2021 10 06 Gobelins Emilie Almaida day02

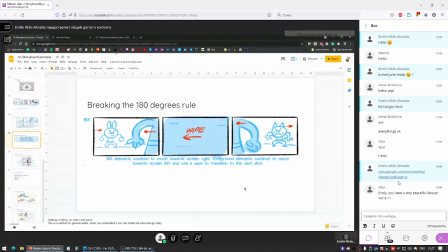So if they start looking back and they're here on the right side of the screen and they turn back, you can have them on the left side of the screen, and it'll make a little bit of sense.
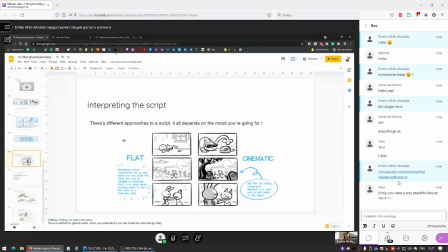There's different ways to approach script. There's no wrong way to do it. It's different moods and ways to do it.
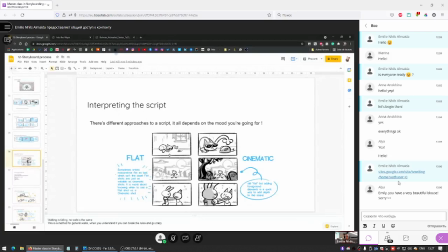Here we have a little bit of a more flat approach. Everything is very like a feeder stage. We're seeing from one side, and the characters are moving on a sort of flat rectangle, and they're always on the same at the same distance from the camera, and always profile.
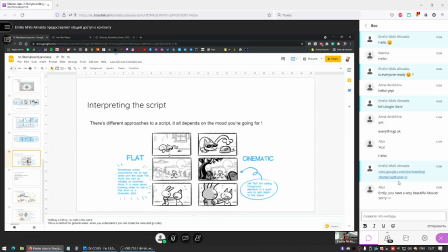And this isn't bad. This is it's very comedic. It's a very simple way to share an information, and I'm really like for words.
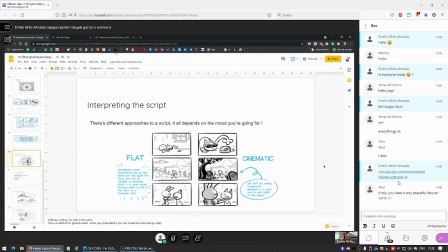It's just very simple and very readable for your audience. So if you want to focus on character acting, if you want to focus on comedic timing, this is a great way to save your energy for that.
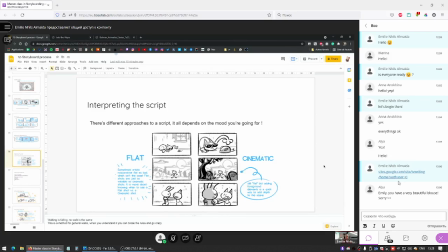Whereas cinematic is a lot of pizzazz, it's a lot of having a lot of gray tones, it's having depth of field, different placements in perspective,
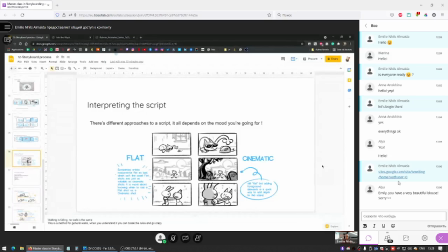and it doesn't have to be very different. There's not a lot of new information. It's still the same shot of the cat and mouse and the cat in the cemetery and the two of them talking. Just adding the little bit element more
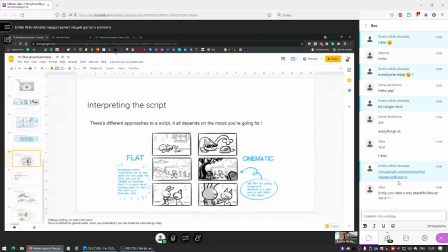breaks the evenness, and you can alternate between these two types of shots to have contrast again. And for example, if you have this first flat shot and then followed up by this second shot, it has this impact.
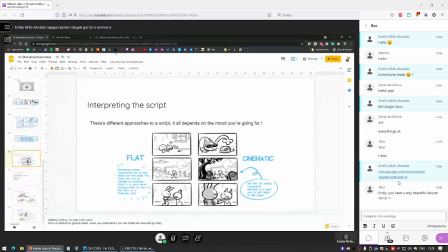You could have this shot way, like a little bit more backwards with your camera, have a little bit more space, and when you zoom in, you have this cinematic view of the cat and the mouse, and you're really into that action. It suddenly becomes like, wow, what's happening?
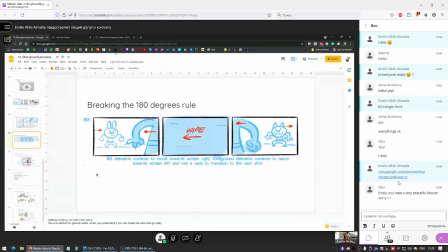What is so special about this mouse? Oops, sorry, I scrolled away.
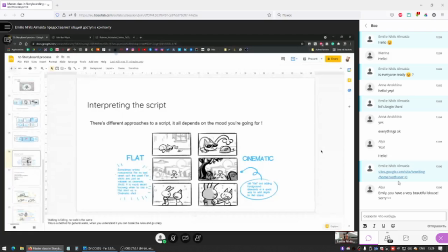But having a mix and match of these, of having more flat shots and then more cinematic shots, having this alternate rhythm is what makes it pop.
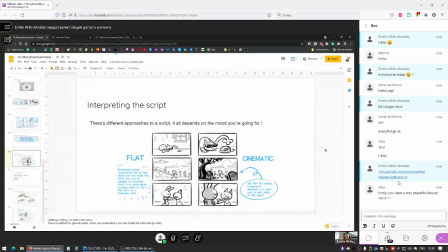I feel like I'm repeating myself a bit, but yeah, try to save your energy and have some quote-unquote flat shots from time to time. That's totally okay, and it makes your cinematic shots feel even more cinematic.
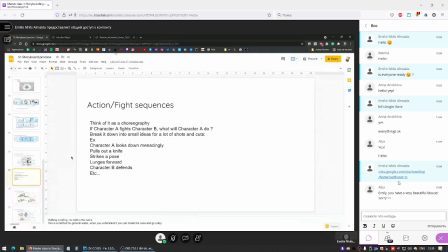For action and fight sequences, I think it's easier to break them down. Use a lot of reference. For example, if there's a car chase, but you don't even know how to drive, look at what's already been done.
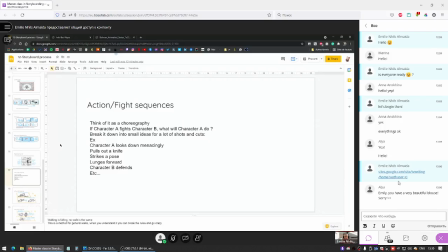Car chases. Look at car chase movies. Look at images of racing cars with motion blur. Add some effects like those.
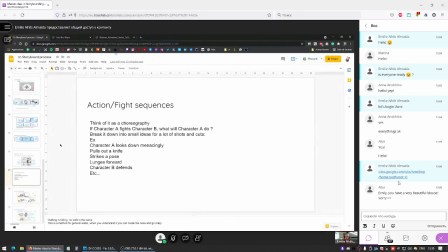But look at what has already been done by people that have more experience on a topic that you don't know that well. And don't be afraid to copy. Don't be afraid to use the same composition,
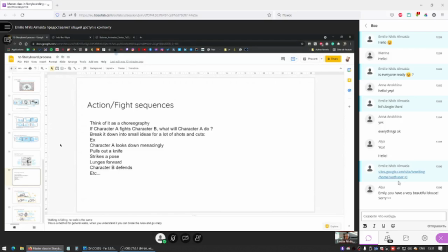the same cuts, the same camera moves that you feel are interesting and could be valuable to your project.